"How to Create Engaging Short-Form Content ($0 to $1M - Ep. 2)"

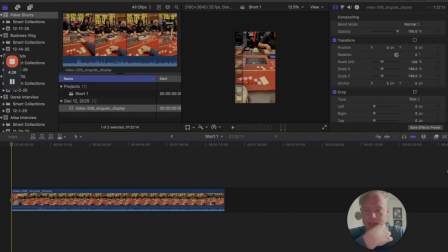247s
So what I want to do first actually is I want to see an
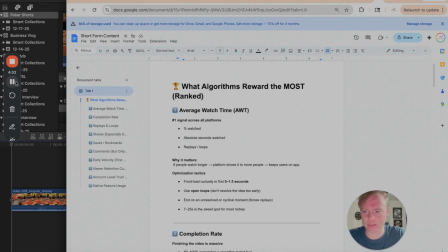252s
example of someone in the poker niche who's already doing this very well. All right, so this is Wolfgang Poker.
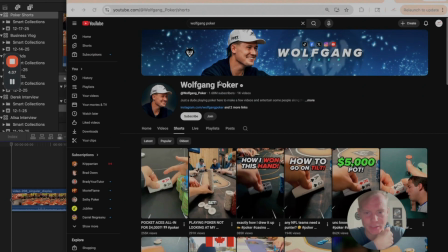258s
I actually saw him today at the Venetian in Las Vegas. So I was playing a little bit this evening.
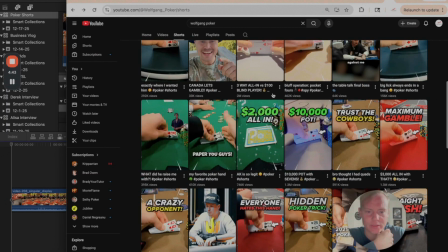264s
1.68 million subscribers, and you can see his reels get a lot of views. So let's check this out.
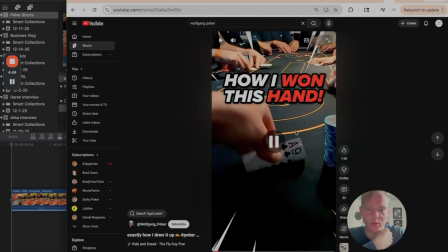269s You won't believe how I won this poker.
Great hook. You won't believe how I won this poker hand, and it shows what his hand is. So creates curiosity, like you won't believe how I won this. And then now I really want to know how he won this, and it this sucked me in. So he's doing good.
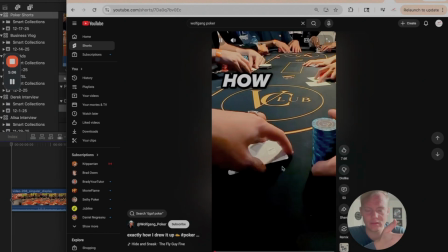286s
And you can see the effects, like You won't believe how I won this poker hand. with the kind of the whatever that is, the raise, and then the subtitles that pop out at you, How I won this. and the sound effects right at the beginning, like really
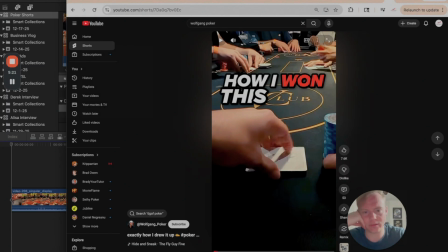302s
really well edited to kind of like trigger people's dopamine essentially.
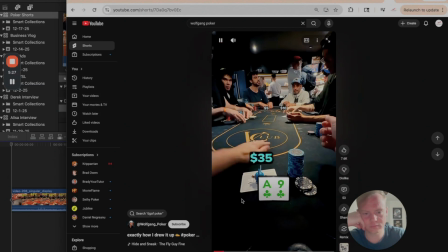308s Poker hand. 35. I make the price of poker $35 to go.
He's adding some humor in there, creates it more engaging, and he also has the visuals here to show how much everyone has bet to make it easier to watch.
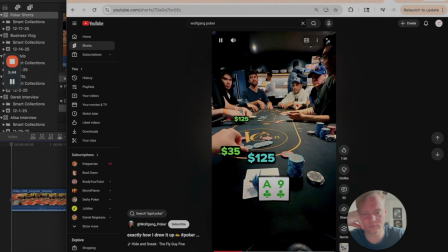325s This flatfoot thinks he can raise me off this absolute premium. We're going heads up to a flop.
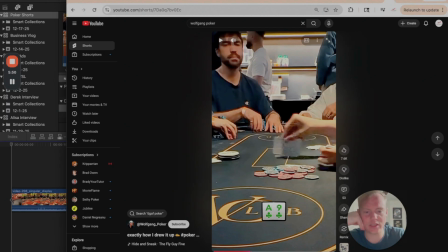331s
Yeah, it's an humor, and I can tell he's using like an AI, probably 11 Labs to do the voiceovers, or at least his video editor is.
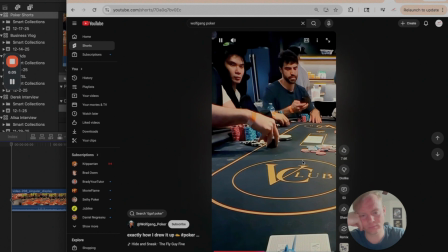345s All right, buddy, let's see what you got for me. He doesn't seem too confident with this
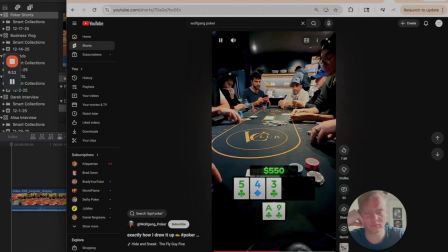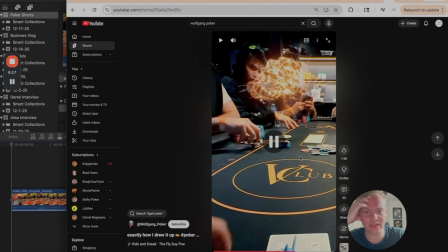358s one. Looks like he wants to play for all of it.
Yeah, it's the sound effects and the special effects make it really fun to watch.
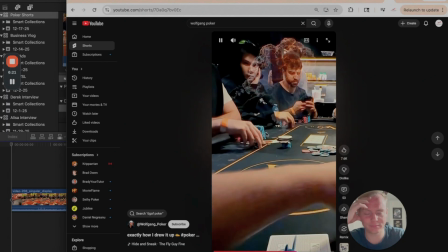364s What a coincidence. So do I.
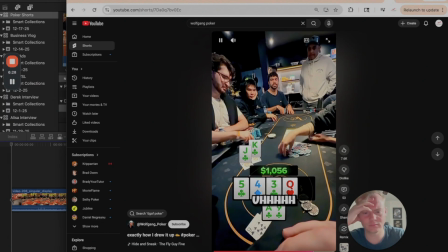369s Somehow we're way ahead right now. One time for fame, please, dealer.
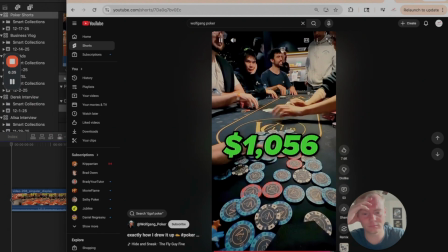377s Ace high beats king high, ladies and gentlemen. You won't believe.
Yeah.
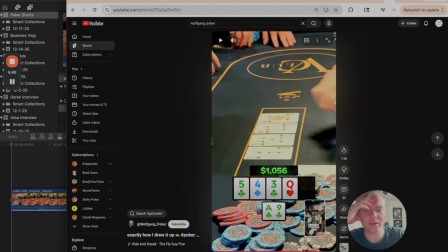381s
So, and you notice how like everyone is looking for the big reveal at the end,
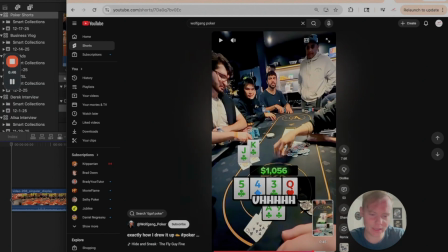387s
where it's 50 seconds, we're at 40 seconds now, and we're still watching. So this is the 80% mark, and we're still watching. We're still trying to see what happens at the end.
One time for fame, please, dealer.
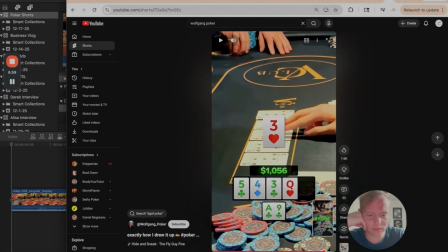400s
And you can see like the big reveal. There's only now 3 seconds left in the reel. So he edited this so well, where like the big reveal is literally 3 seconds until the reel is over. So it's like someone essentially watched 95+% of this reel.
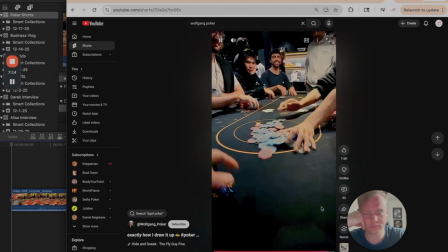417s Ace high beats king high, ladies and gentlemen.
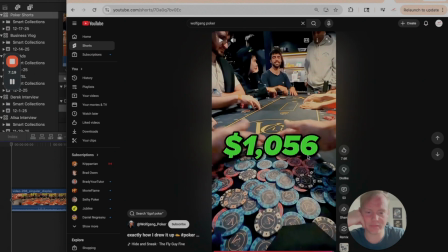419s
And then like this is obviously very visually satisfying to see him raking in the chips, like how much he won. And then the reel is like cuts off right there as soon as that climax happened.
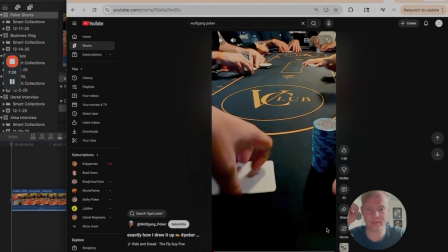431s You won't.
So very, very well edited. So this is essentially what we're going to model here.
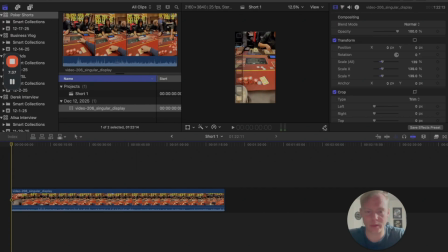437s
So we're going to watch this. So I'm playing 1-3 at Red Rock.
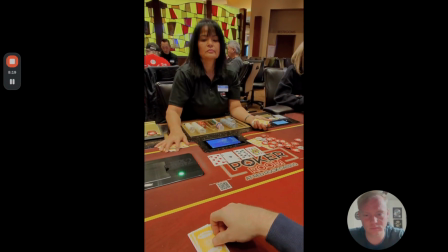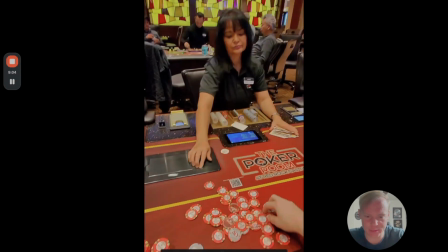452s
Maybe over the river, big payoff, raking in a lot of chips at the end of that. So we're gonna roll with this.
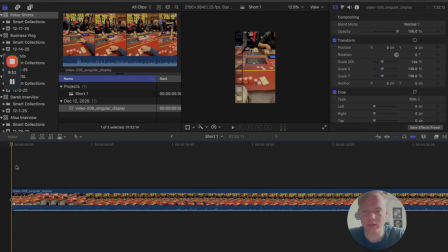458s
All right. So essentially, what happened is there were 4 to a flop.
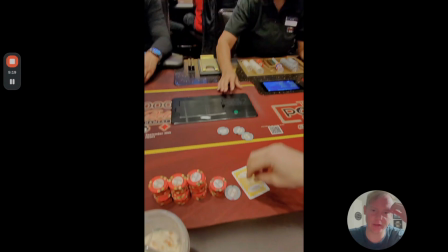467s
After then there was heads up by the turn, and then the bet big on the river and folded.
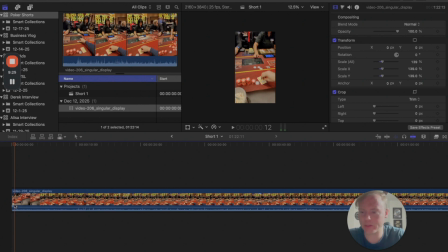474s
So what we want to start with is a good hook.
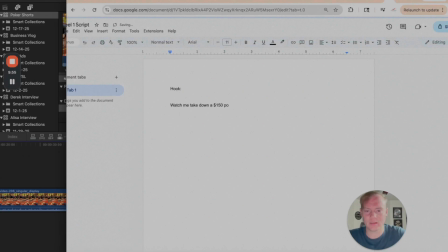478s
So watch me take down a $150 pot, playing 1-3. That's playing 1-3. That's a good hook. Scoop a pot of 150.